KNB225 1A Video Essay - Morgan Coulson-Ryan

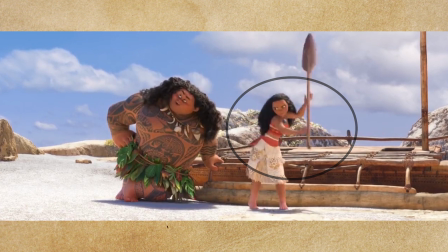Arcs also help draw the viewer's eye,
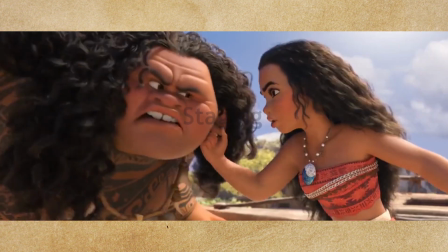and thus this example works successfully to lead the eye to Maui as he is hit with the paddle. The staging of this shot also helps lead the viewer's eye,
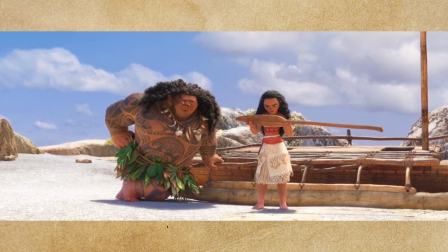with both Maui and Moana near the center of the shot, where the focus of the paddle does not leave the frame,
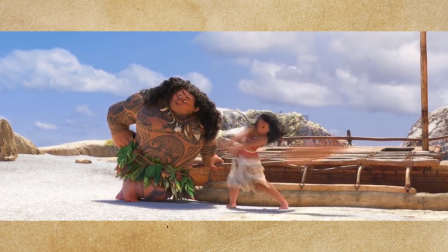nor does any other object or action distract from it, thus making it an effectively staged shot.
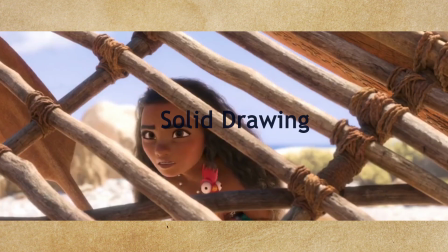Solid drawing is especially important if you want to utilize the previous principles,
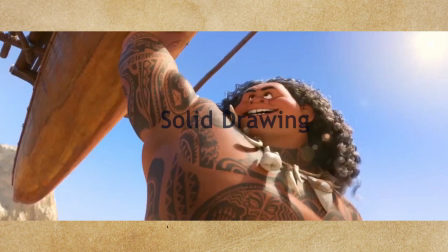as you need to have a solid understanding of weight and form to help you create the illusion of mass and force in your animated scene.
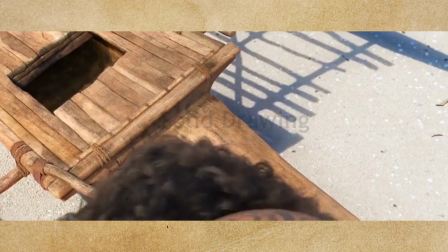The stylized anatomy, combined with the realistic force of movements, showcases that the modelers and animators for the scene understood this principle well.
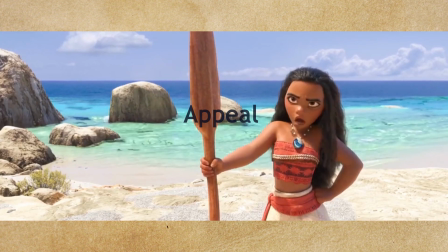This also adds to the appeal, which is a principle in which the characters, animation, and world all appeal to the viewer due to the realistic lighting and movement.
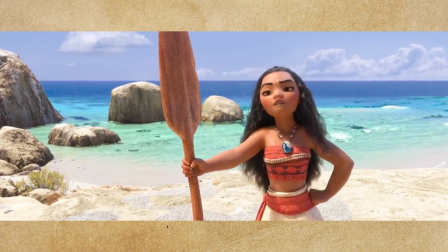I believe the scene successfully conveys this.
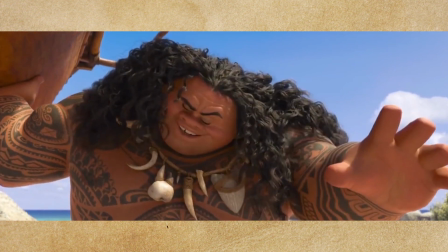Therefore, the scene in Moana has effectively utilized all 12 principles of animation to help convey a stylized,
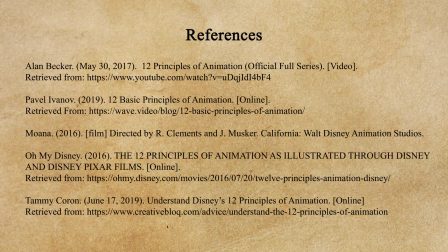realistic performance that manages to reveal the personalities and motivations of the characters through successful character actions while immersing the viewer in the scene.